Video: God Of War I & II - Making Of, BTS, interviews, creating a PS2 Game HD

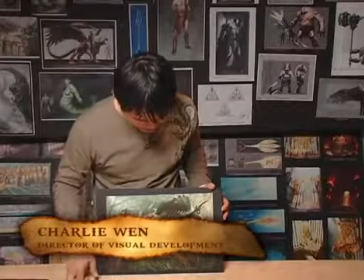2812s
One of the nice parts about working on this image was that I got to kind of redesign the Minotaur a little bit,
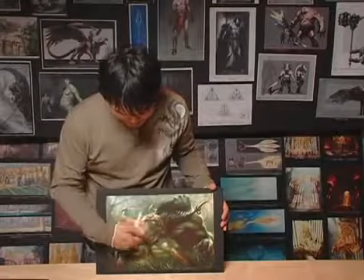2819s
and had fun with him right here. You could kind of see some of the changes going on here.
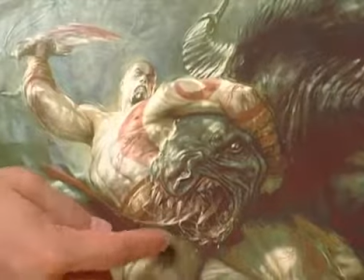2824s
One of the things that we ran into, because initially I had his head cocked a little bit further over here to his left side,
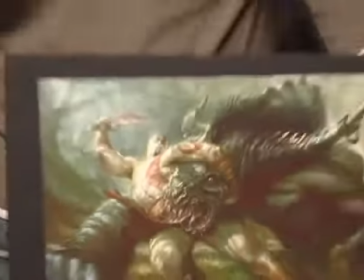2831s
but you don't see his face as well.
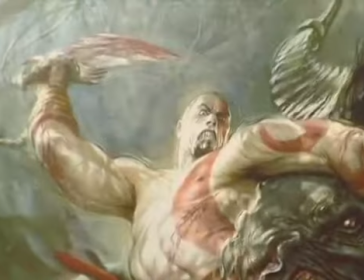2835s
So this was one of the changes that Corey asked me to do, was try to cock his head back over a little bit more so we can see his face. The palace is one of the big locations. It has a sort of rounder setting and as you're progressive to get to the center, you get sent to the bottom and then there's dramatic magic release and then you get to send to the top.
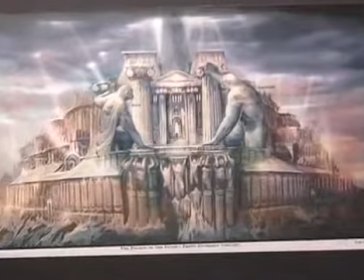2860s
I was really excited about the whole concept behind it.
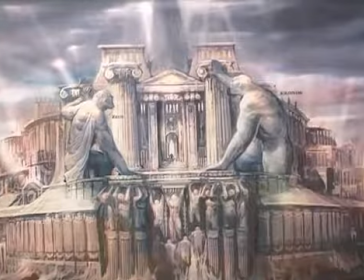2863s
One thing that I was able to sell to Corey was having these two monumental statues in the front.
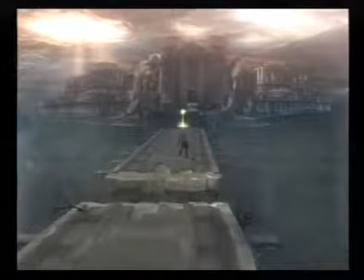2871s
So, kind of accentuate, you know, actually step into this place, the worshiping temple.
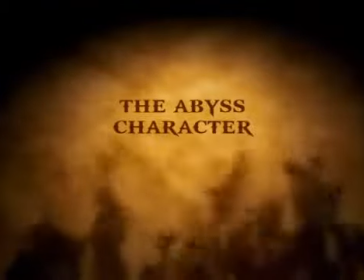2878s
The write-up they gave me was that he would create a void, and they're supposed to, he's supposed to take his weapon, which in this case was a boomerang, and throw it into the void, and the void would appear near Kratos and strike him.
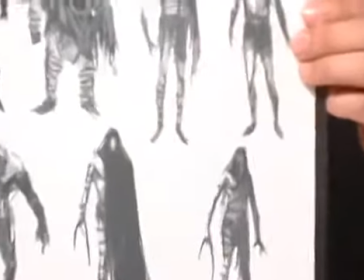2896s
His left arm was supposed to create the void, so I started to take half his body,
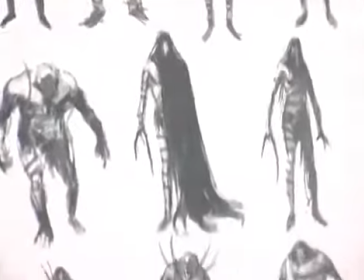2902s
or one arm would be kind of black, or half his body would be draped in cloth. As I went along, I started thinking about, how about if he threw up this void?
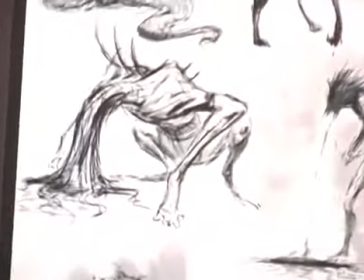2913s
So he would just kind of come at you and puke on the floor and create this void.
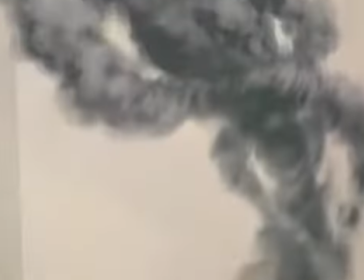2917s
Corey, he wanted it to become more like black smoke, So I started playing around with those themes.
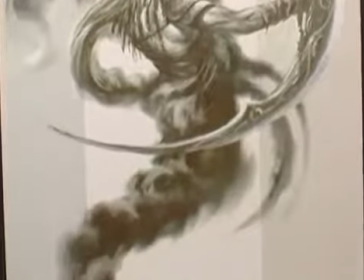2926s
This was kind of what he bought off on. I was getting really close. I just had to make some minor changes on it.
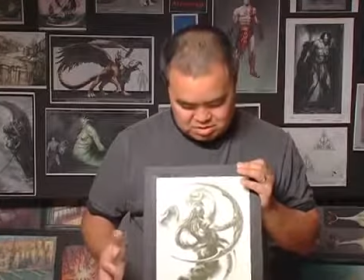2932s
I really like him, the way he was looking, and just at this point, they killed it.
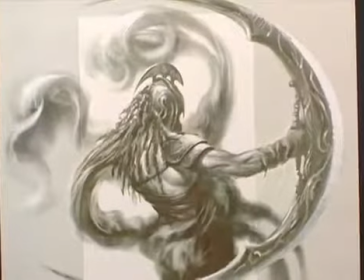2939s
It's still one of my favorite pieces. It was a nice, for me, a nice exercise in development. What I was told was that this is where the boss fight is going to happen between the Sister 1 and Sister 2 and yourself, and the limitations were on this one that it's opulent,
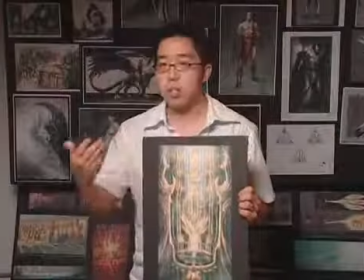2959s
just to bling it out, and it's just really grand. With a couple back and forth, I came up with the final image.
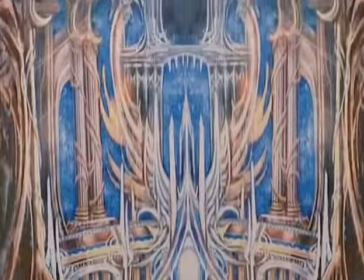2968s
It's a lot of detail, because basically they need this in order to build.
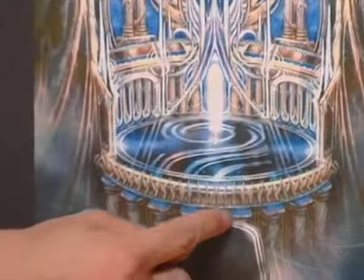2974s
Right in these areas, there's like these blue rectangle things, and I was thinking maybe Maybe it's just like a top of a pillar, so it could be, you know, metallic or something. But Ken Feldman, he interpreted it as blue velvet pillows.
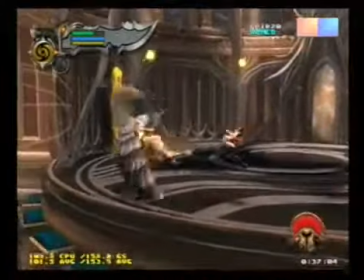2989s
So he actually modeled, like, blue velvet pillows in that environment, you know, which is totally fine.